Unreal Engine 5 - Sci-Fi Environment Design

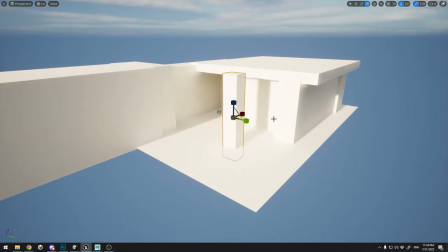And as you can see, I've already laid out some foundation blocks,
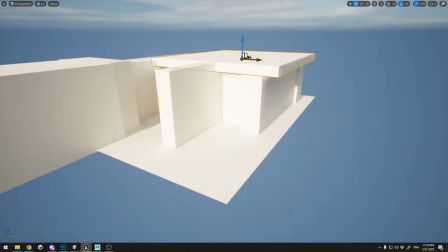and I'm just using Unreal cubes and just scaling them in order to create the space where I need the cave to be. and
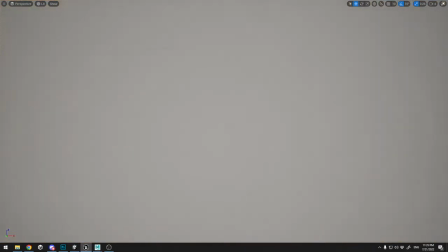I'm just putting the cubes on top of each other in order to create the roof.
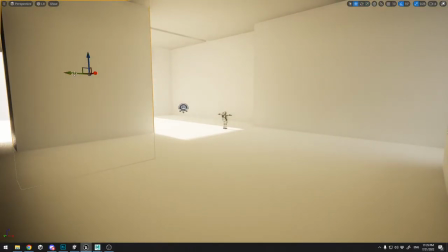And here, as you can see, I've created some pretty nice space, and I've already integrated and put my astronaut inside.
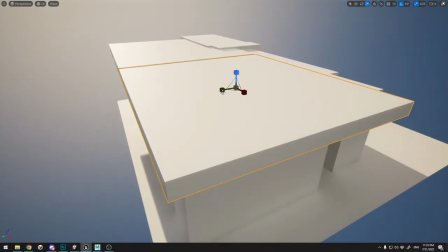I'm going to show you how you can integrate your 3D model later on in this video.
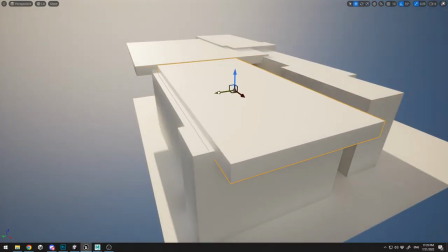So the blocking phase is pretty important for each project.
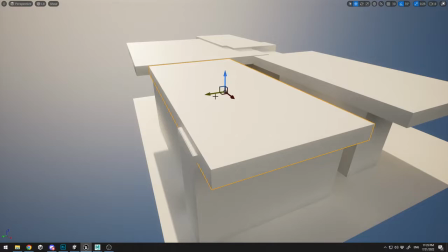You need to start with blocking in order to get your scene right, because if you straight jump to place your assets,
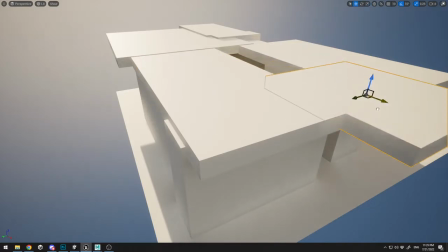you're going to be lost, and you don't have this guide visually where you need to place the assets.
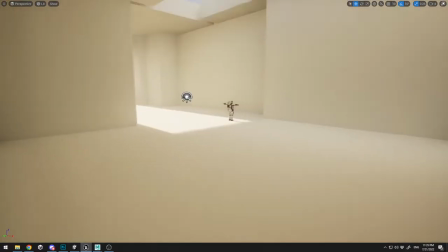So that's why you need always to block out your scenes. Never skip this step.
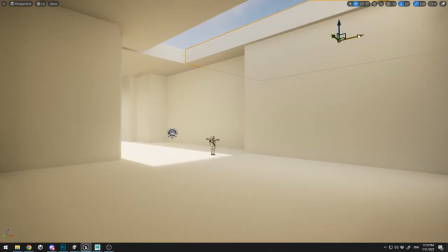This is one of the most important steps when you're creating a scene. Now I'm just putting everything into folders.
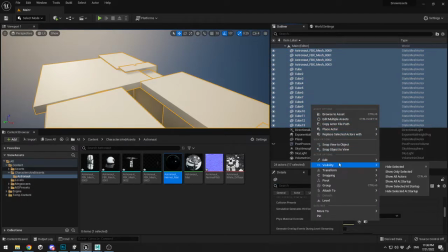Let me just create a new folder, and I like everything to be arranged,
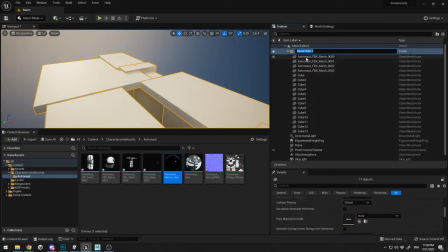so I place my 3D objects here in the assets folder.
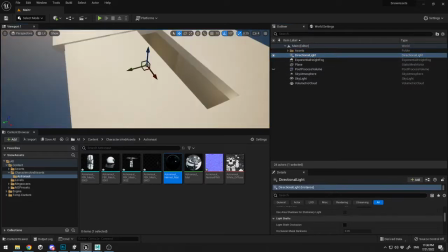And what I need to do right now is I need to play a little bit with the lightning, because I need the lightning to penetrate from the top.
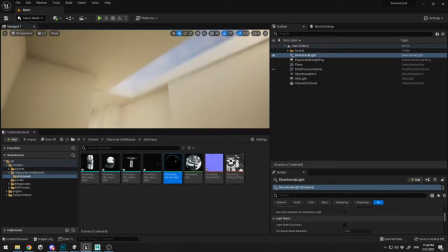So what I will do is I'm going to select this directional light, and I'm just going to play with the rotation of it.
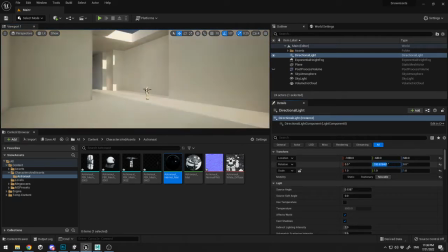Of course, you can use Control and L on your keyboard and rotate it, but I prefer to use the rotation X,
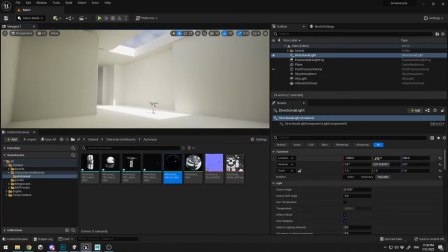Y, and Z. This is just my method of using it. So I'm just tweaking up the lightning in order to get this lightning penetrating from the top.
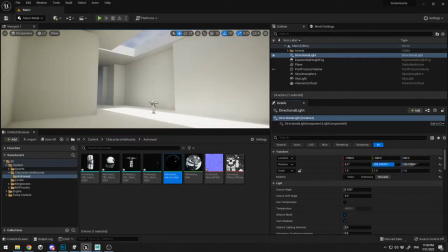Something like this, maybe, because I want my astronaut to have a real good lightning on it.
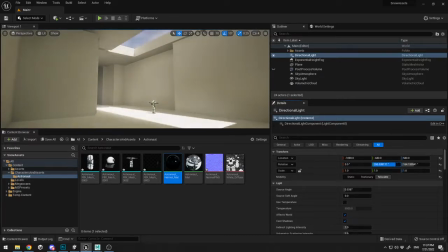And of course, later on, I'm gonna play a little bit more. But this is only the blocking phase where I need just to block everything out.
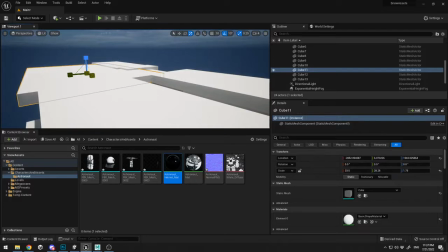And as you can see, I'm just simply moving cubes, moving the blocks here and there,
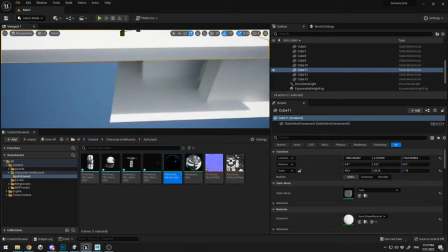and trying to figure out what will be the best position of everything.
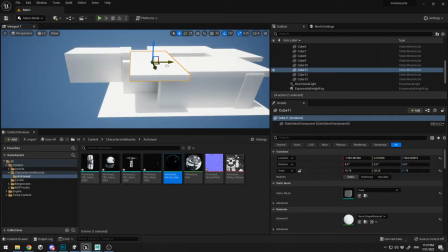And this is important because when I go into the later phases where I need to put all the objects,
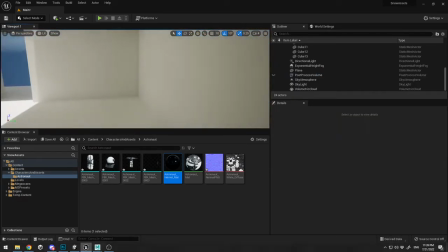I'm gonna use those blocks as a guide, and I'm just gonna place my objects over there based on my guides.
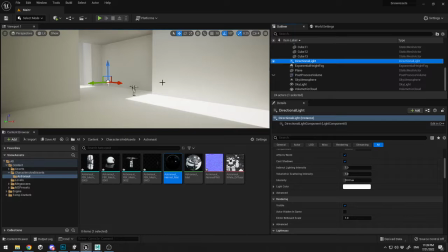And of course, always try to tweak some stuff on your lightning.
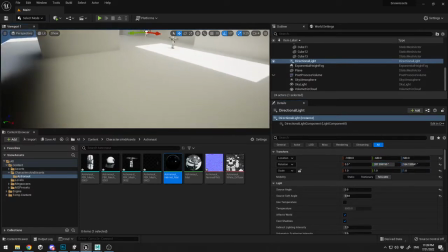Trying to figure out everything in early stage is not possible, because a lot will change with the process.
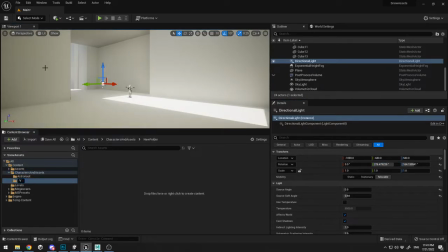I'm going to create a new folder and call it vehicles, and now I'm going to import my vehicles.
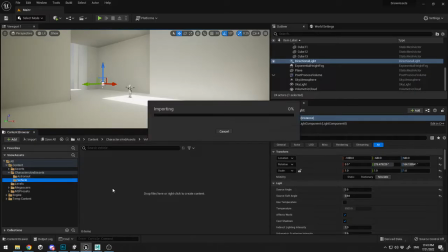I'm going to select my textures and my vehicle FBX file, just drag and drop, click import, close this, and double click on your material.
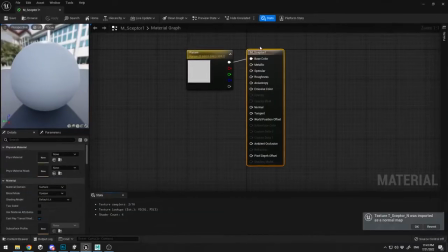So let me show you how you can connect your material over here.
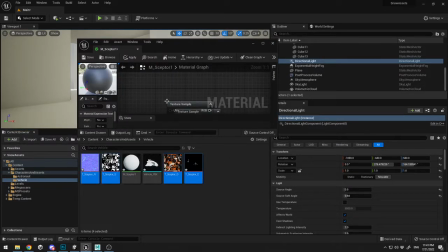Just select your textures and drag and drop them over here, and you need to plug them into the responding nodes.
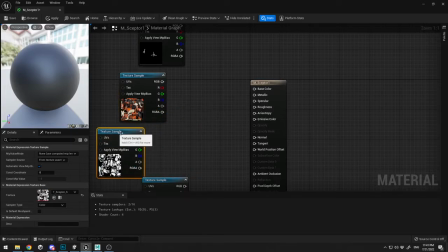So the first one is the normal map. I'm gonna put it in my normal channel.
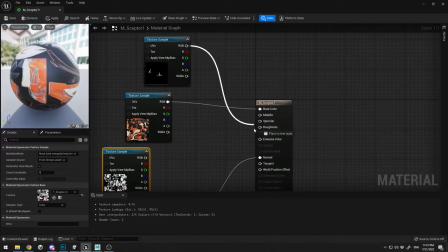This is my diffuse, which is gonna go into the base color. This is an emissive channel, so I'm gonna need to put it into emissive, and this is my specular.
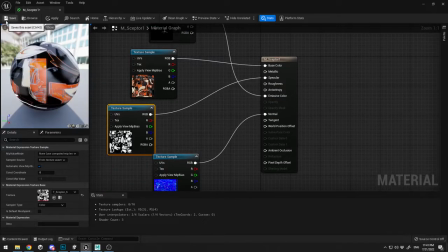All right, I'm gonna click save, and my vehicle is ready. And then I'm gonna drag and drop it in the scene.
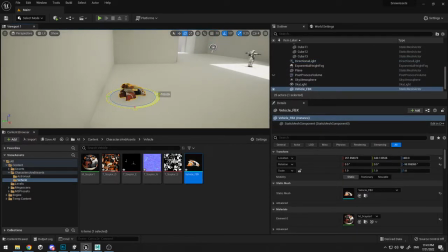Of course, it is pretty small, and I'm gonna need to place it near my character in order to scale it up to get the right size of it.
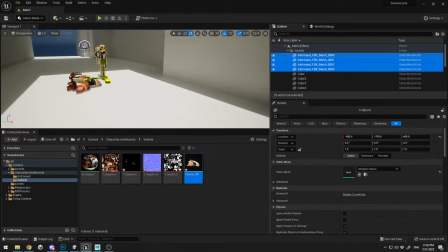Let me just select my astronaut, scale it a little bit like that, because I want the cave to be massive.
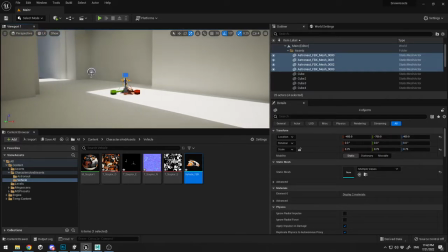This was my thinking process when I start. I want the spaces to feel big, and in order to feel the spaces big, your character need to be smaller than that.